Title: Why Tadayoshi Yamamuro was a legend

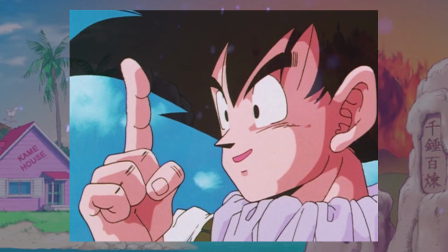This is in stark contrast to others who had a more abstract and curved shapes within their designs, which could also provide rather poor visibility,
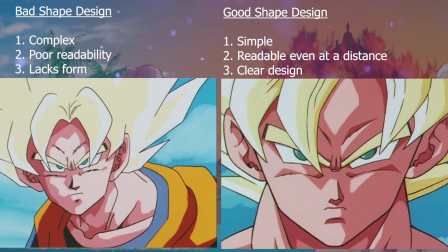creating flatter designs and actually rather demoting the quality of the base drawing itself. Overall, his style of shading added a solid and three-dimensional look to characters and made his work quite recognizable.
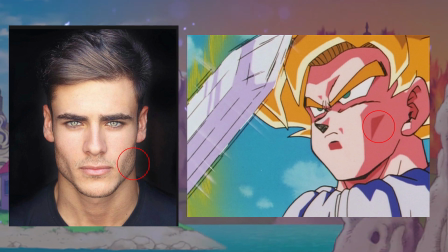He even added a bit of shading under the cheekbone, which added more definition to the face, which is a small stylistic take I don't really remember seeing before this episode.
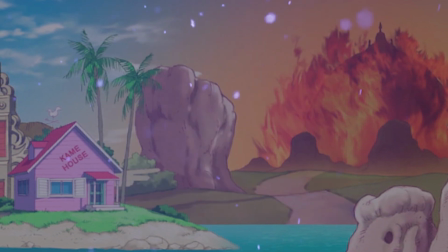However, it is a small thing that would appear in many episodes to come. Furthermore, when it came to features such as the anatomy, again, his take was quite refined for this time period,
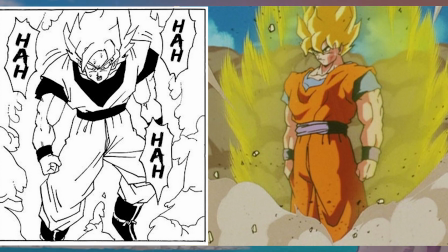taking on many aspects of Toriyama in regards to a more solid and blocky look with the muscles.
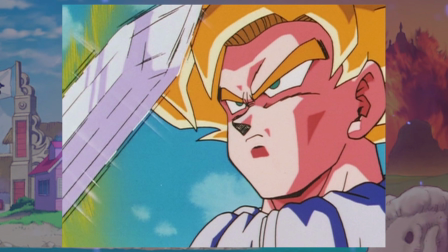Specifically, back within this episode 122, where we get a more refined take on the eyes with thinner eyebrows and smaller pupils, which was quite a unique take in this time period when compared to others who are still going with
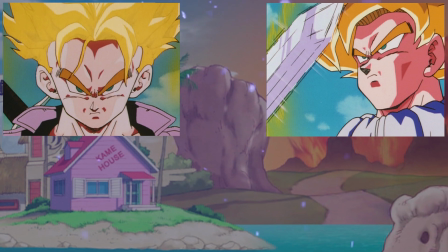the thicker eyebrows and pupils and my Ada in future episodes would also continue
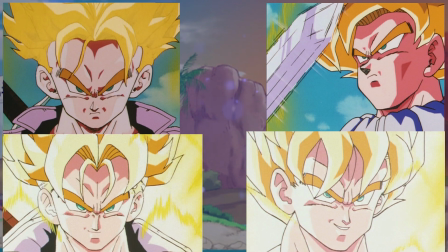on with this take. That's not to say this was every supervisor's approach as Ebisawa is definitely an exception
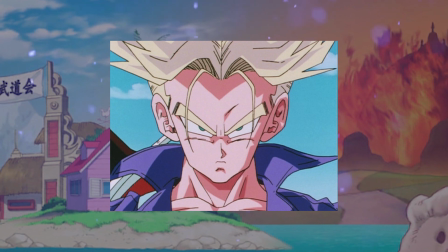in this regard but this take was still something unique at this time of this episode's debut.
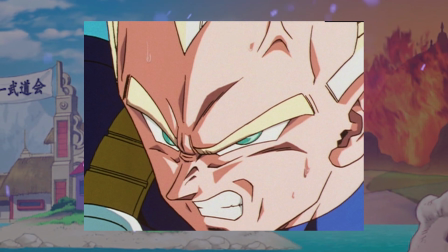However these stylistic takes matured even further over time with eyebrows for example generally looking thinner in most episodes and other
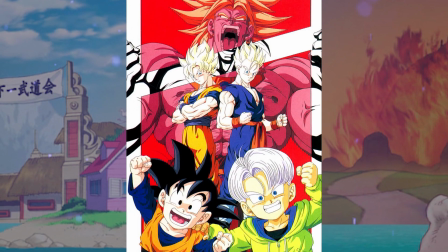muscle groups such as the bicep and tricep would often be drawn as solid blocky shapes just like Toriyama's work once again.
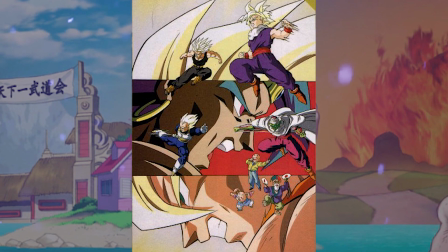Additionally, he would also take over from Maeda as character designer for movie 8 and implement many of the design choices previously
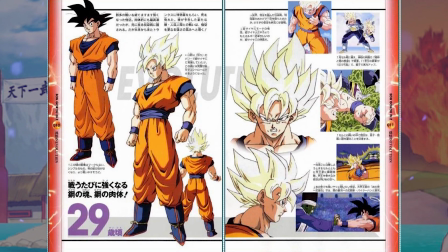mentioned and some of these character sheets designed for the movies would also be repurposed into the main series for the next major arc,
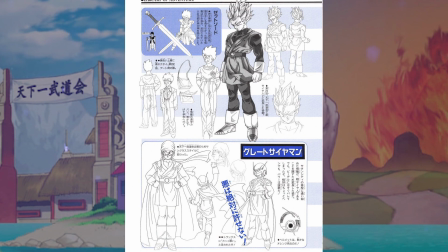the Boo arc. So even though Nakatsuru was the character designer for the Boo arc,
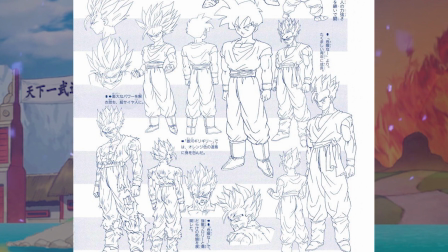Yamamoru definitely had an impact on the look of it and further ushered in this more cleaner and fresher tape Dragon Ball Z was moving towards.
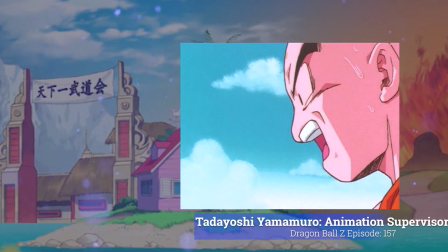But the allure to his work wasn't just his style, the episodes he supervised were filled to the brim with gorgeous and quality artwork.
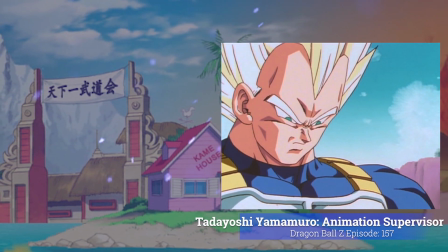Proportions were on point, the shading was excellent, characters always felt three-dimensional, and the characters would always be packed with great expression.
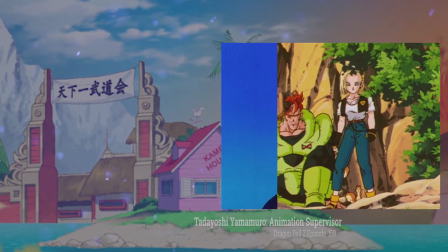It comes at no surprise that he would be selected to replace Maeda as character designer for the Dragon Ball Z movies going forward,
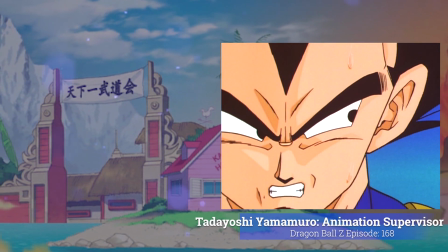as well as having a hand in the future promotional work. But his promo work is also of particular interest.
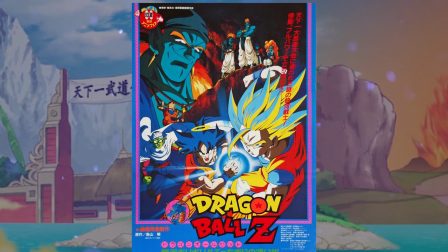Personally, I think he was one step ahead of his predecessor at this time. His art felt solid and compact, but he also had some particularly unique composition to some of his posters,
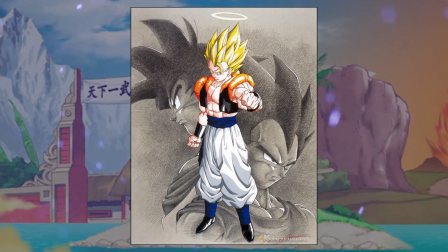such as this piece here, which he drew Goku and Vegeta in the back with just pencil.
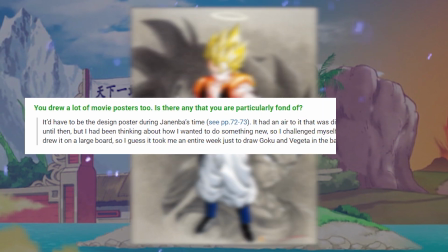Something quite unique, and he even notes himself in an interview looking back that it had an air to it that was different than posters up until then,
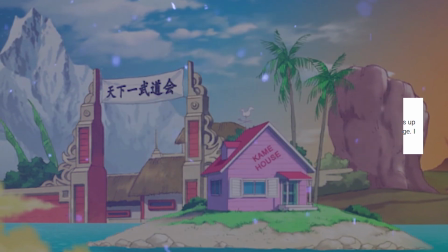and how he challenged himself to do something new. He also designed one of my all-time favorite Dragon Ball posters for Wrath of the Dragon.
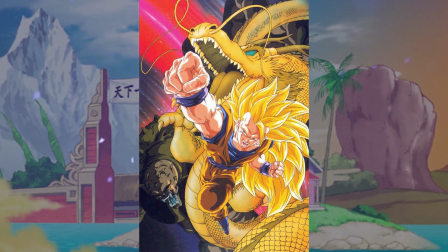The composition itself is great, but it is equally drawn well. I love how Goku's shooting up to the camera and you have this golden dragon just launching up behind him, which is also some great symbolism.
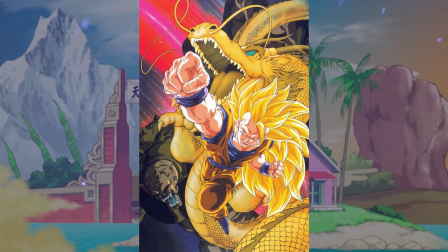And Goku's face in particular feels so three-dimensional and portrays a good understanding of form.
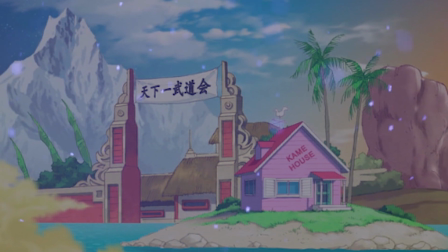But so far, we have just observed mostly his style, but what about his own animation? How does it hold up next to others in the series?
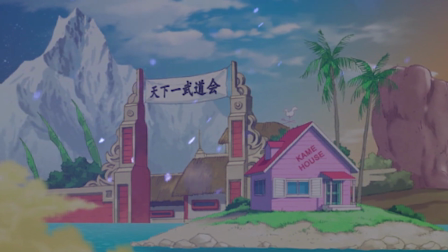Well, But Draggable Z, as stated in previous videos before, relied a lot on artwork to drive a scene rather than animation.
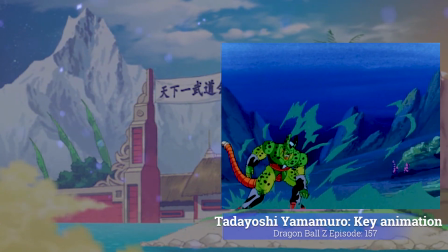But Yamamora generally had a lot of movement with the character's bodies, and was able to pull off a lot of difficult angles.
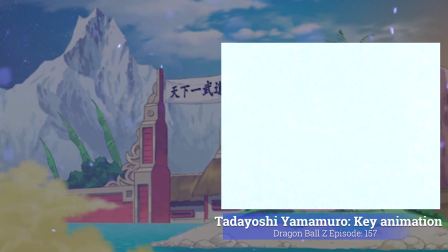Equally, as said, his artwork was always top notch, so the end result is someone who is not only more than confident in terms of animation,
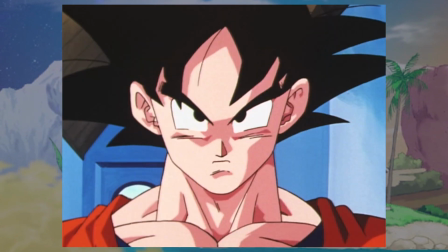but can also input A tier quality artwork to match. and there is no better cut
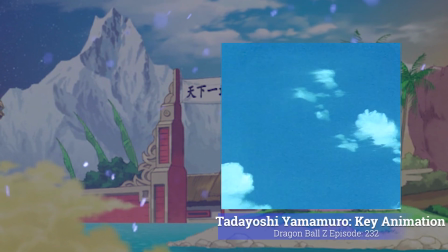to embody all those traits together than 232 between Gohu and March and
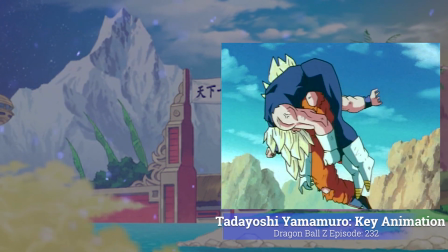Vegeta. Within this episode also being supervised by himself, the timing in regards to the easing in and out of this cut between all the action is just overall
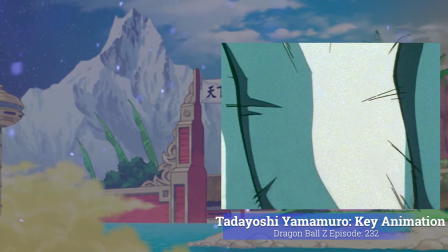flawless and provides such a smooth transition in between all the blows these characters inflict on each other.
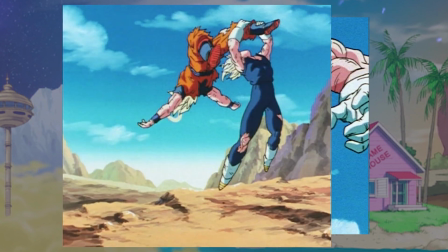The body language additionally is great with a lot of these really exaggerated poses, even as Goku dashes towards Vegeta especially.